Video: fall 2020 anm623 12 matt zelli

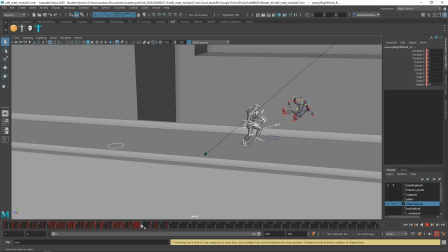(4:07)
That kind of screwed it up a little bit, but it looks okay. And then move this stuff back. Okay, let's look at that through the camera.
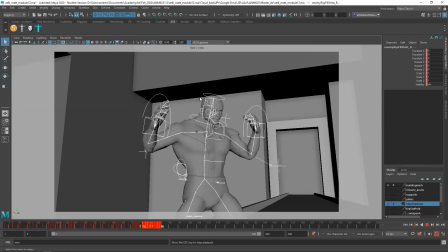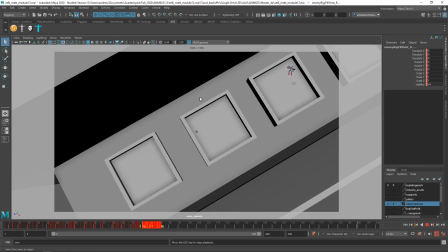(4:24)
Better. Now, what I'm not feeling is the impact
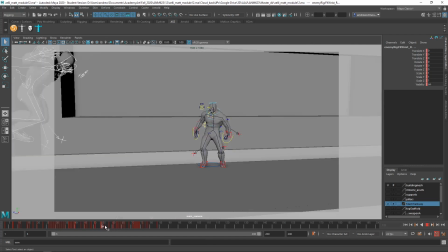on him very well. So there should be sort of more, some more follow through.
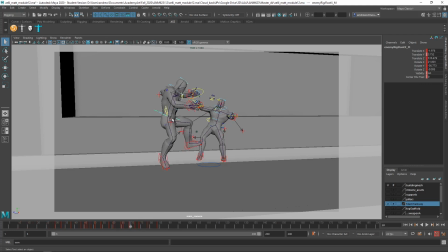(4:46)
Like if he could kind of, you know, keep going forward a bit. And also, it's like
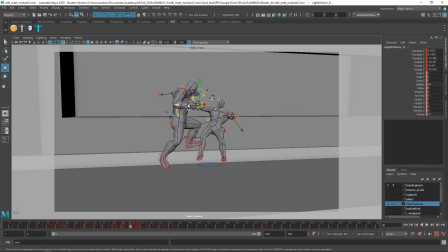(4:59)
when he hits, if there could be some sort of, you know, somewhat dramatic overlapping action of the arms, you know, like. Well, it looks like a punch now, but.
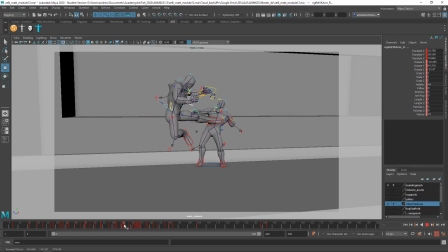And also that the way he kind of gets his legs back down, it's like he never hit anything, you know, he kind of just touches him and floats down.
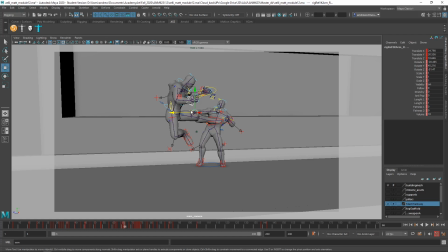(5:30)
And you want to feel the impact of his body hitting him. So I think there's like more of a pose after he hits that shows, you know, the impact, the kind of the stop.
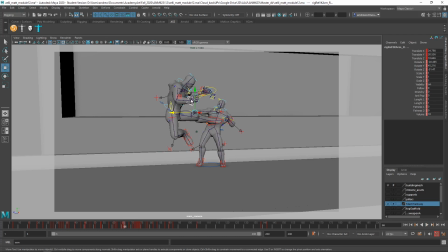(5:48)
And that is because his body stops abruptly, these other limbs kind of jerk forward. You know, I've got too many keyframes in here to really do it.
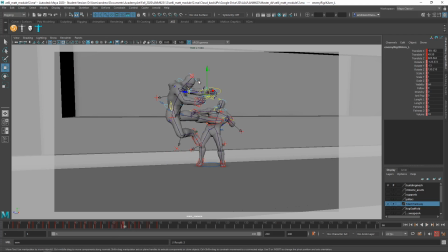(6:07)
And like the head, you know, anything sort of loose kind of, you know, jerks forward.
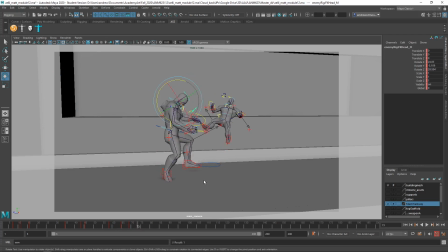(6:26)
I'm not doing a great job here, but I think you kind of need to clear out some of that and do some poses. It's just, it's not, you might look at some reference too of what it looks like when someone jump kicks someone.
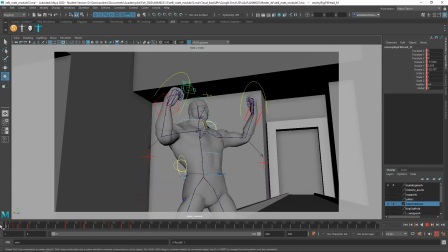(6:42)
That's great. It's just dramatic. And then, you know, taking a step back, I mean, you're doing excellent work. I mean, I'm really impressed with this whole thing. It's just the acceleration in midair and the lack of a feeling of impact when he hits the other guy, because
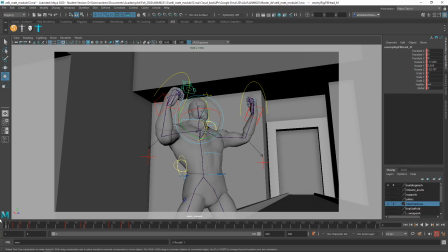(7:00)
he's not affected by the collision. They should both be affected by the collision. He should stop and have some overlapping action to show that the energy sort of transferred from his forward movement of the kick into the resulting guy falling off the edge.
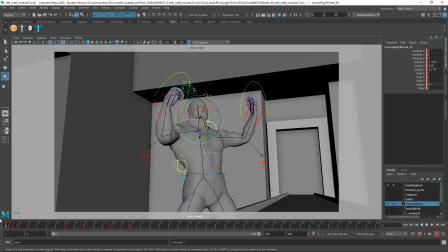(7:18)
So I hope that was helpful. I know I didn't necessarily, I think I would have had to delete kind of too much and pose too much, and you know, it would have taken too long to really demonstrate it, but I hope you seem to know what you're doing pretty well, so I hope conceptually you understand what I'm saying. You know, just
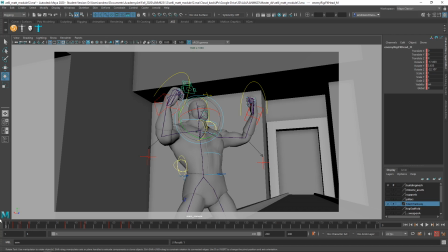(7:39)
think of a, you know, a ball rolling across the table and hitting a ball, so one ball standing still and the other ball's rolling. The ball that's rolling and hits the first one itself is going to react. It's going to stop or bounce back even, you know what I mean? So I think you need to show that reaction.
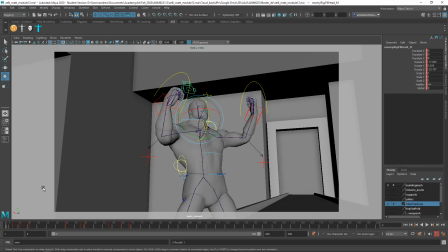(7:58)
But really good work.